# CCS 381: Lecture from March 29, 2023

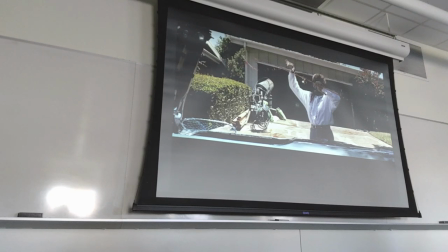2562s
Okay, so they place everything in the car, and of course, the frame is fixed angle,
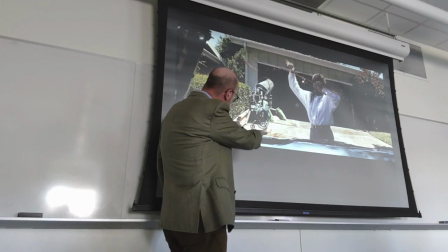2570s
but the car is the baseline for the frame, right?
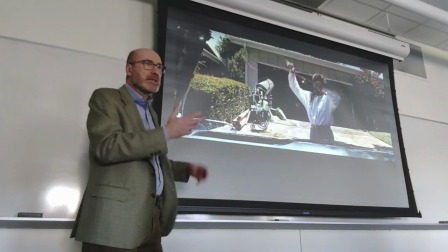2574s
The open trunk and the car itself, because the car is their next place, right?
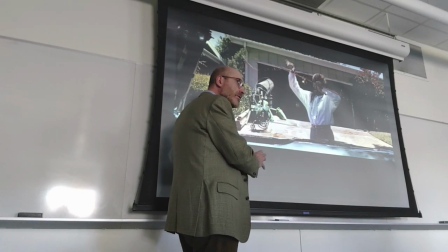2583s
She leaves the house, and she will be on the run.
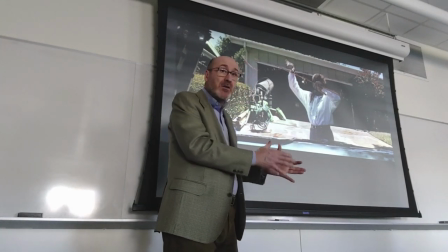2586s
It's like she's moving her stuff from one place to be, the house, to another place to be, which is the car, and being on the run.
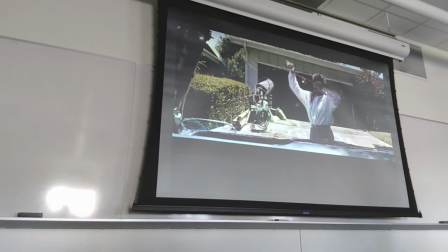2595s
Notice that they only, they show only a couple of places where they sleep.
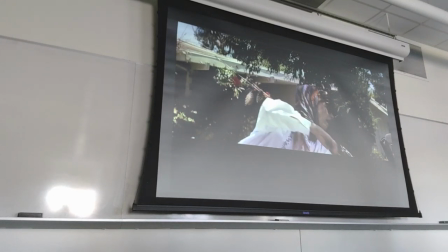2603s
they don't give much relevance to other places to the motels
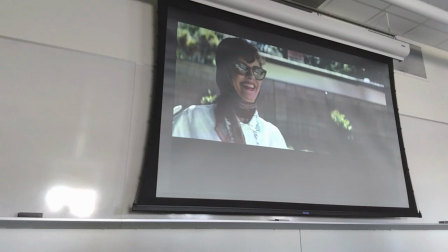2609s
okay and she's closing and living and of course they're happy and stylish you
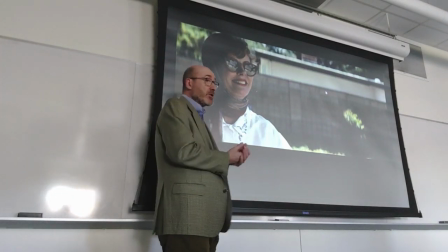2617s
see having seen the characters characters such as Louise in her environment with her waitress uniform
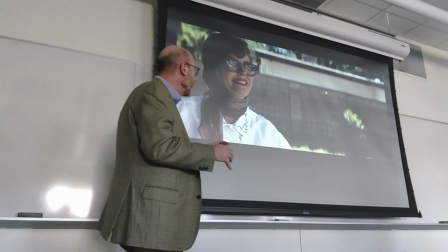2626s
submerged overwhelmed by noise by people here you see a different right
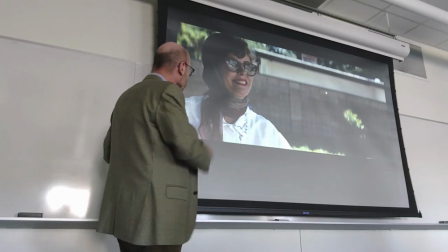2632s
the baseline was established before and now you can appreciate the difference in
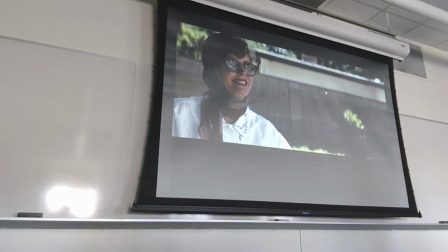2638s
this kind of shot and
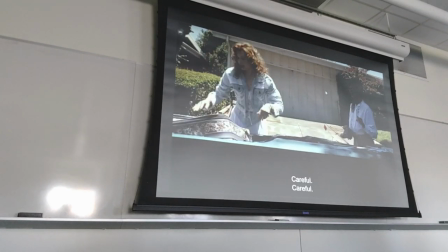2643s
before they leave they will take a picture with their current camera right they
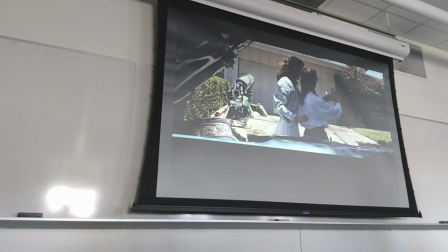2652s
will take a Polaroid picture that develops almost instantly because this is to mark
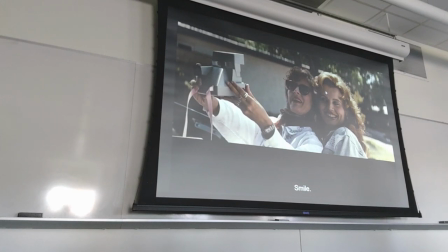2659s
the beginning of their new life right there you have selfie from the 1980s
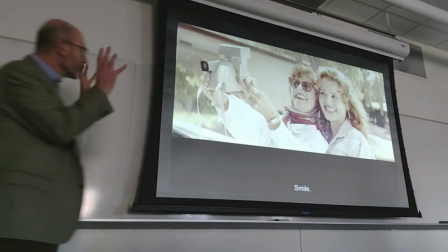2667s
and the light just to make this into a picture and of course it's
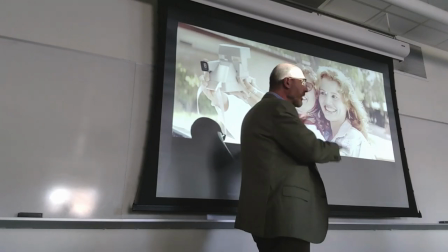2674s
happiness it's freedom it's a sense that wherever they're going it's different from
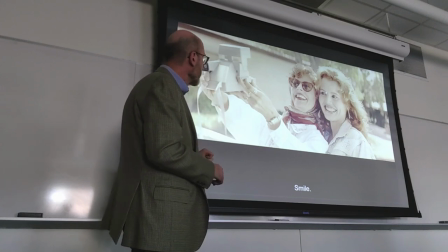2681s
the diner and the house for Louise the house and the family, the relationship with the husband for Thelma.
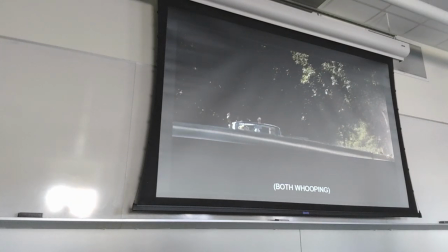2691s
And following that, you see them, again I'm going through the frames one per second,
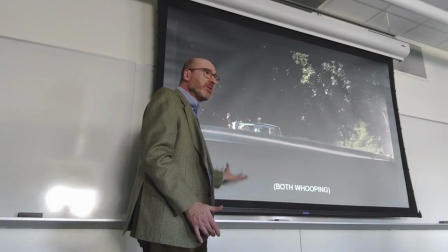2699s
you see them emerge from this slope, right?
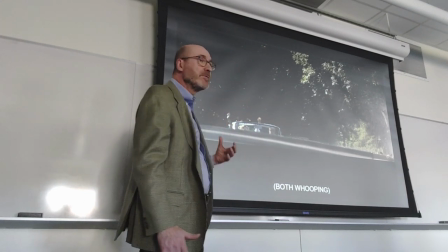2705s
The car is slowly coming into view, because really this is a simple way,
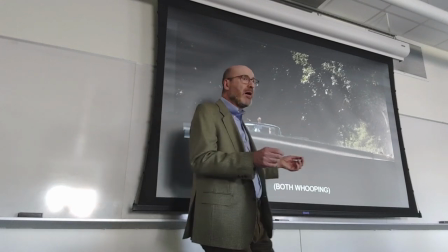2711s
and there are many ways to do that in a film to show how the characters are now entering a new stage in their life.
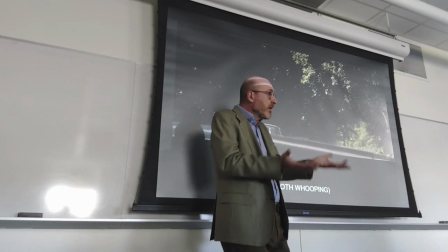2720s
So the characters are emerging from nothing, right?
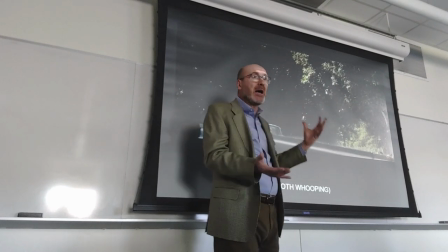2723s
You see the asphalt, and then you see them coming out because this is the real beginning.
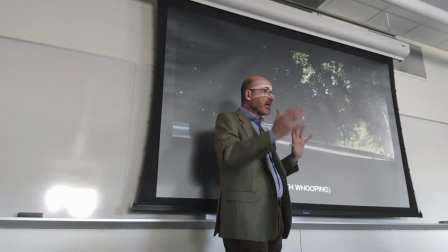2730s
Before, it was just a premise. Now they're coming into the frame
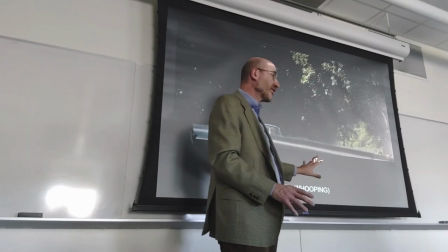2737s
as protagonists of a new story, which is not the story of Louise's job or Thelma's relationship.
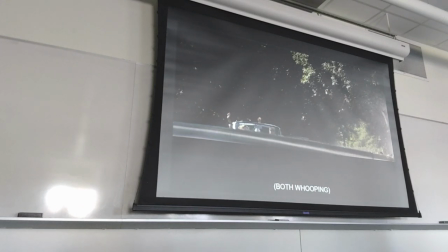2746s
However, for the first time, and then it'll become almost boring to notice, you see them and you see a truck.
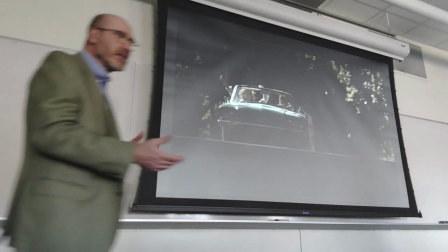2758s
And between now and the saloon especially, you will see a lot of trucks because even when they're on the road,
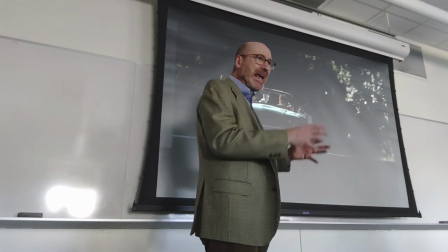2766s
the road is another place inhabited mostly by men and what's
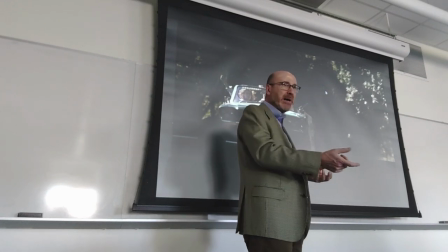2772s
a visual way to show that the road is full of men more men and women on the road trucks,
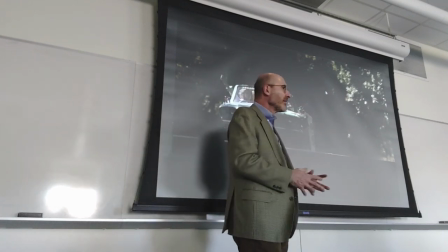2778s
right, because you think a truck and you think that the vast majority of the truck drivers are men,
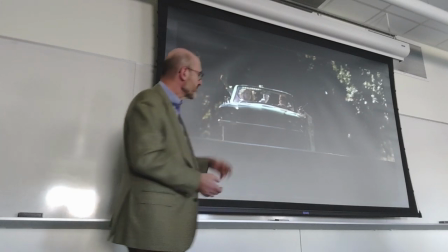2784s
okay so you see a truck something like an ice cream truck but it's still a truck,
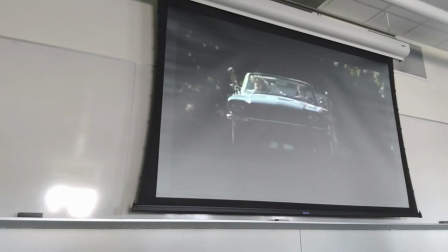2789s
it's still driven by a man so they're very happy, they're on the road the car is coming to the center of the frame, but they're not completely free, right? They're followed, they're surrounded by men.
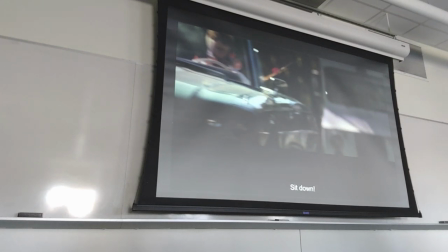2804s
And in fact, you even see the car driving out of the frame to give more evidence to the truck for a moment.
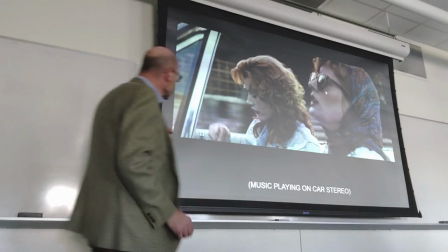2812s
And then the next sequence will be with a camera,
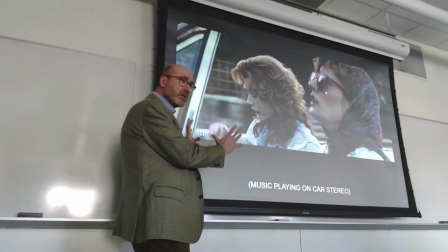2818s
clearly a camera that was put on a structure. They put some kind of structure on this side of the car, right?
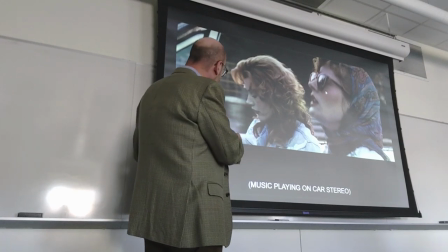2826s
They do it all the time. And the camera is fixed.
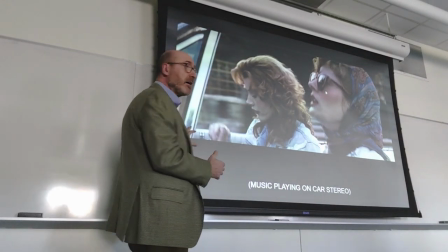2831s
You see this. And, of course, this is a part of the window of a car that has virtually disappeared,
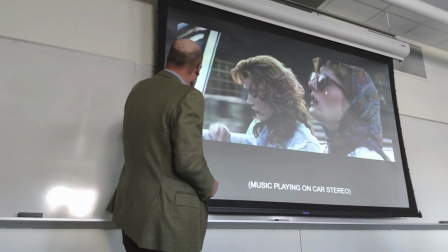2839s
but was very common until that time when it was introduced in the 1930s.
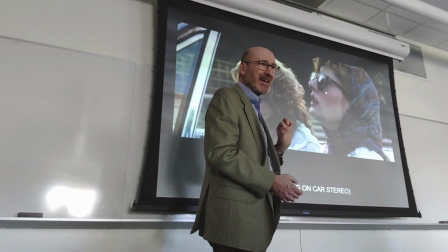2844s
This was called the wind wing, because before cars had air conditioning,
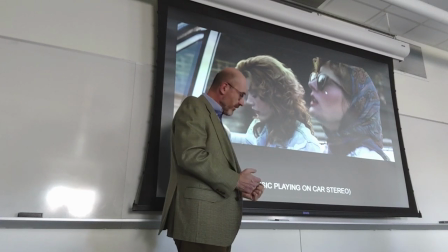2851s
You would not bring down the whole glass, the whole window, because there would be too much air.
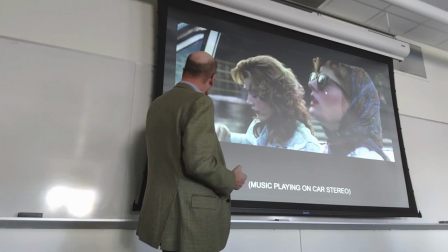2858s
You would just open this corner,
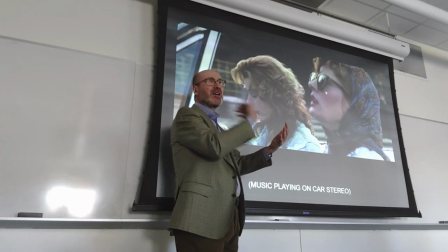2861s
just change it, and the wind would enter and go your way and refresh you.
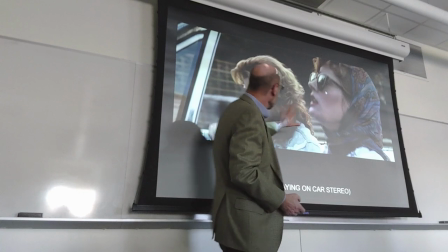2870s
So it will remain like that for a lot of frames, and you see mostly the close-ups of their faces,
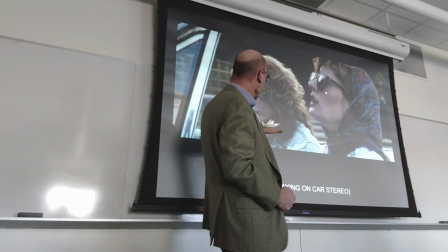2878s
but through the scene, they're not only talking but getting ready so
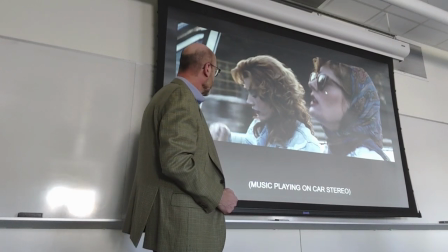2885s
Thelma is finishing her preparation and then you'll see her putting on sunglasses,
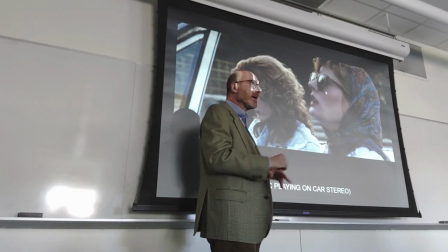2892s
eventually getting a cigarette pretending to be Louise and you think,
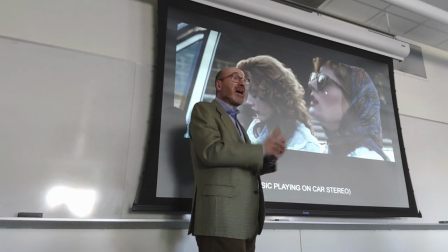2898s
clearly you think of something like the interaction between Roberto and Bruno and
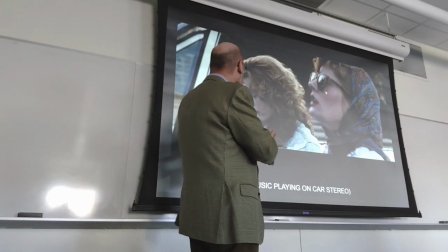2903s
how Roberto is looking up to Bruno the same way that Thelma is looking up to Louise as a model,
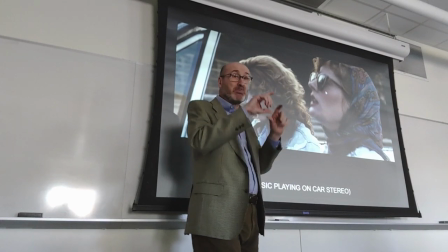2909s
as someone who has embraced a different kind of lifestyle,
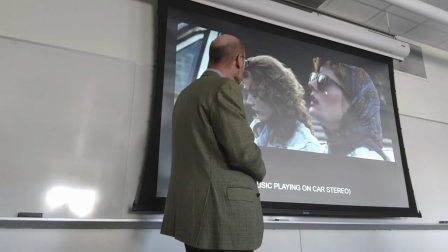2912s
and maybe it could be an alternative to be pursued by her as well.
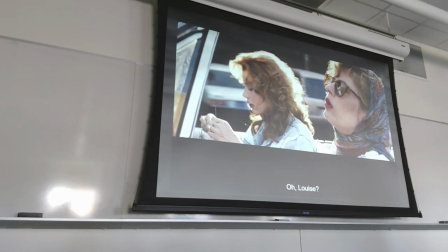2921s
There are other things you notice. Of course, they're just driving, and the director led the light, whatever light catches them.
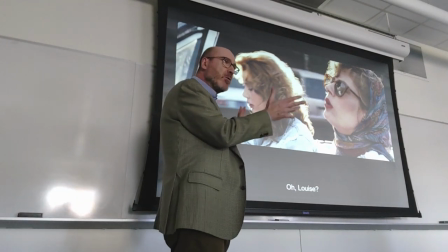2929s
But it works very well with their conversation.
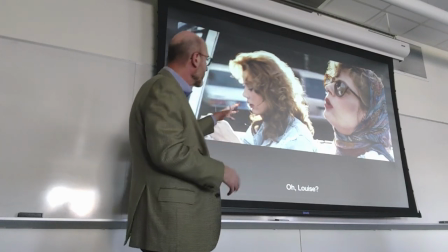2933s
The alternance between shade and light, especially you see the light through the air
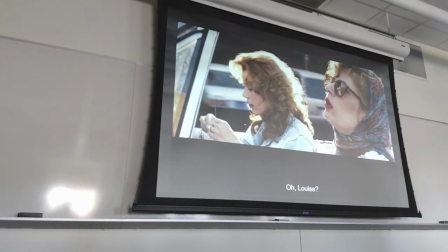2942s
of Thelma and and that emphasizes the light even more you
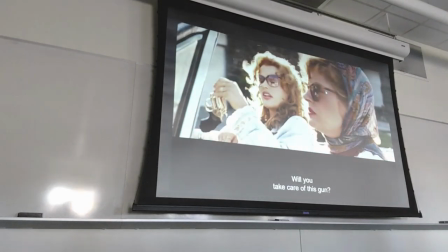2950s
see light shade and then a little bit of light again and then a lot of light again within seconds and of
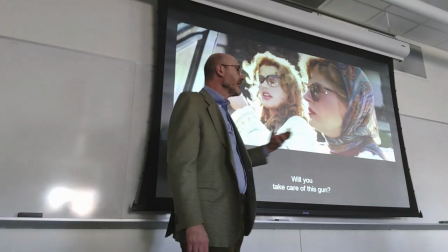2957s
course notice the way the stereotypically feminine way
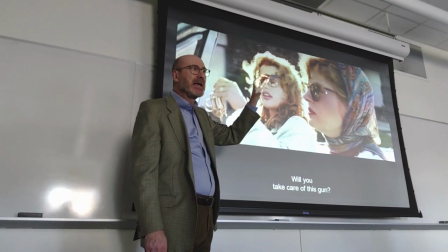2965s
that Thelma handles the gun and gives it to Louise because Louise is the adult
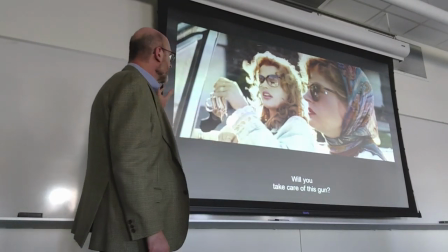2972s
Louise is the person who's in control who's responsible etc but
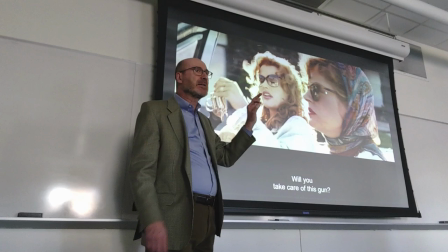2978s
even though the gun is being handled like that you have a gun in the story
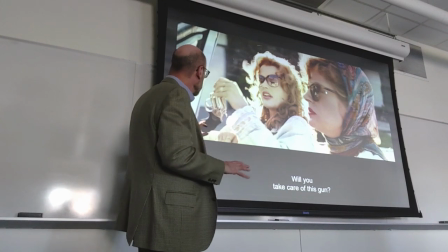2984s
so they're playing with you by showing it handled in a way that